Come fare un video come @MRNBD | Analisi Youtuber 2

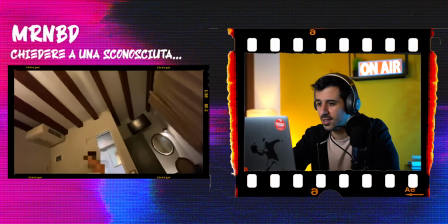0:00 team assieme a venezia no dai però non puoi staccare qua eh no no no no ciao benvenuti sul canale sono simo riccio creator su youtube dove sperimento
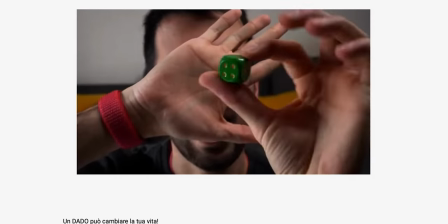0:11 come uscire dalla propria comfort zone nel farlo ho testato diversi format ho
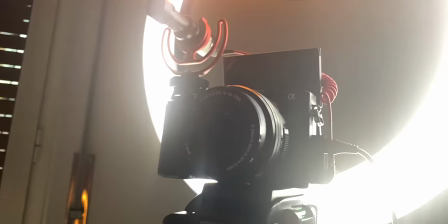0:16 imparato a montare delle robe pazzesche ho comprato tutta l'attrezzatura necessaria ma c'è ancora molta strada per tenere le persone incollate allo schermo e far sì che ogni secondo sia di intrattenimento. E dato che buona parte della mia community è come me creatore di contenuti ho deciso di analizzare
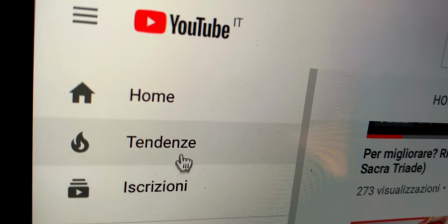0:34 i migliori youtuber italiani per scoprire cosa serve per fare video che funzionano.
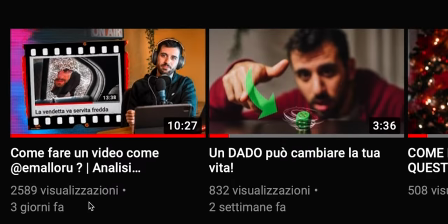0:39 Dopo quello che è successo col primo episodio di questo format non potevo non farne un secondo.
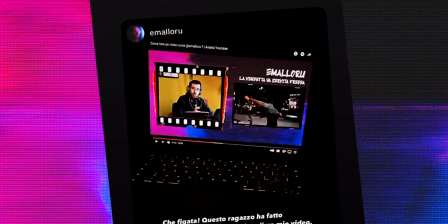0:44 Sì perché Emma Loru ha condiviso il mio video e questo è quello che è successo. Se non fai parte di quella curva fallo ora,
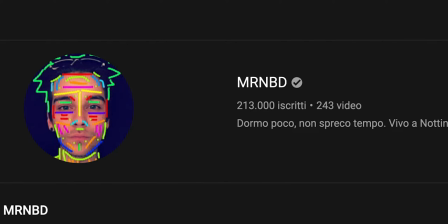0:52 iscriviti perché oggi analizzeremo uno dei migliori video di Mr. Nobody vi siete mai pentiti di non aver detto di sì a quell'invito, a quell'aperitivo,
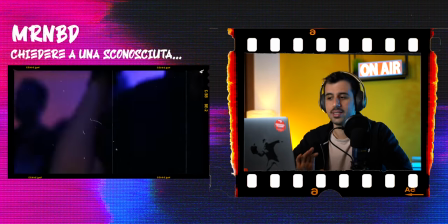1:01 a quell'avventura?
ok tantissime cose già da dire, iniziamo da questo la nostra soglia di attenzione oggi fa schifo, dobbiamo ammetterlo per questo qualsiasi contenuto creiamo dobbiamo essere incisivi subito e dobbiamo essere così interessanti che se ci arriva una notifichina in alto la chiudiamo per non essere disturbati Un modo pazzesco per farlo è fare una domanda subito, a bruciapelo. E qui ci viene fatta la domanda delle domande. E cioè, hai qualche rimpianto? La risposta è sicuramente sì.
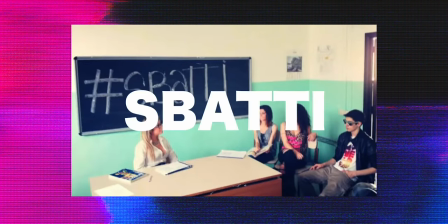1:34 Appunto, catturati.
Pigrizia, sbatti, un po' di paura di fare le cose, insicurezze varie, insomma.
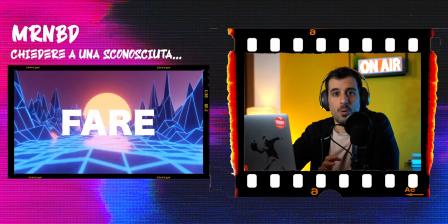1:41 Secondo punto importantissimo quando si creano propri contenuti. Lo stile riconoscibile.
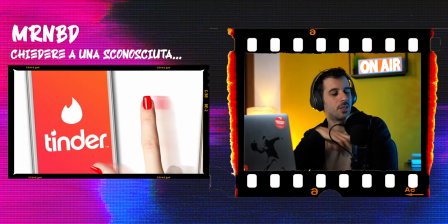1:47 Se ora io fossi in metro e sbirciassi il cellulare del mio vicino,
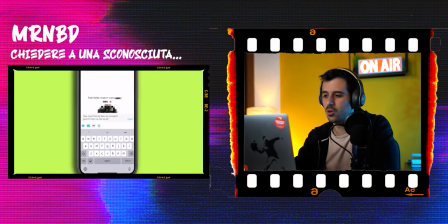1:51 vedendo questa grana e queste parole che si compongono pian piano saprei che ha un suo video è importante per chi crea contenuti online trovare una propria firma nei colori, nel montaggio, nelle grafiche che appaiono a schermo cioè elementi propri che ti rendono riconoscibile subito e questo mister lo fa da dio
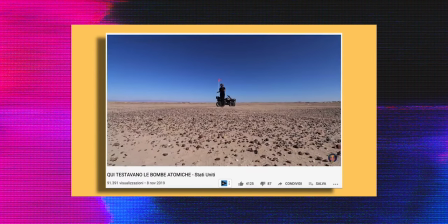2:12 negli anni nei video mi avete visto dire di sì ad una tonnellata di avventure matte in giro per il mondo incontrare avete notato come quando un amico ha un problema siamo
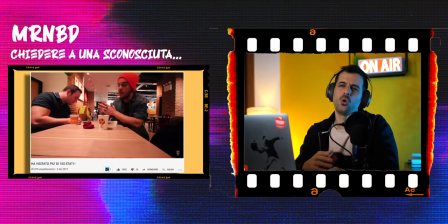2:20 bravissimi a dare consigli sapremo ovviamente cosa fare ma quando poi quella
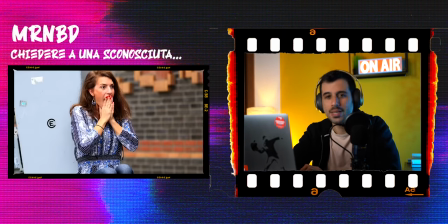2:26 stessa situazione capita a noi molto spesso si predica bene ma si razzola male ecco qui questo pezzo non è auto celebrativo ma ci vuole far vedere che c'è coerenza tra quello che predica dire di sia la vita e come vive Quindi ora sappiamo che ha l'autorità per parlarci di occasioni da cogliere.
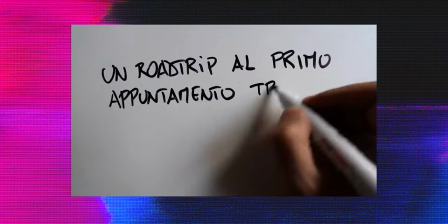2:48 Un road trip al primo appuntamento tra due sconosciuti incontrati su Tinder.
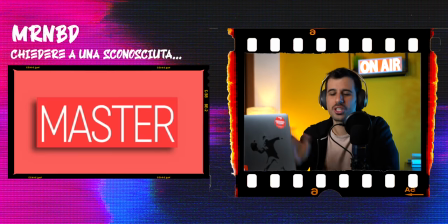2:54 Ok, quasi due minuti con più di forse 100 clip diverse, scritte,
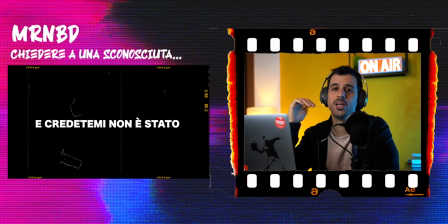2:59 musica sempre alta, ritmo velocissimo, e questa era solo l'introduzione.
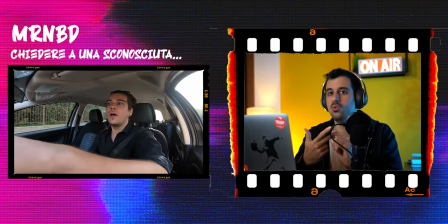3:05 Infatti anche lui come Malloru usa schermo nero, più scritta, più musica che cambia, per dividere in una sorta di atti, di capitoli,
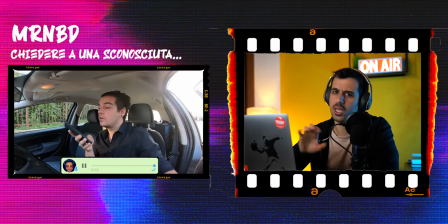3:13 questo racconto che qui sono i giorni che vivrà e quindi iniziamo
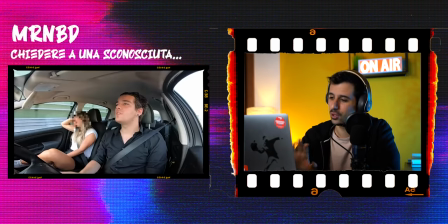3:20 bellissima l'integrazione degli elementi grafici delle app con il video e attenzione che non è solo un esercizio di stile,
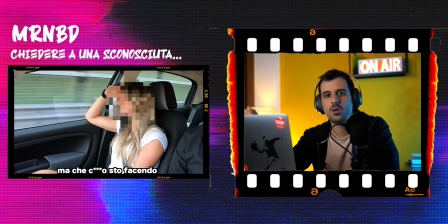3:27 è proprio funzionale al racconto immaginate infatti quanto sarebbe stato più noioso dover raccontare le stesse cose a voce della serie le ho scritto di scendere e stranamente è scesa uh transizione con maschera allora da adesso ogni volta che vedete una cosa del genere sarete obbligati a mettere almeno like perché dovete sapere che per mezzo secondo ma neanche di transizione si perde molto molto tempo team assieme a Venezia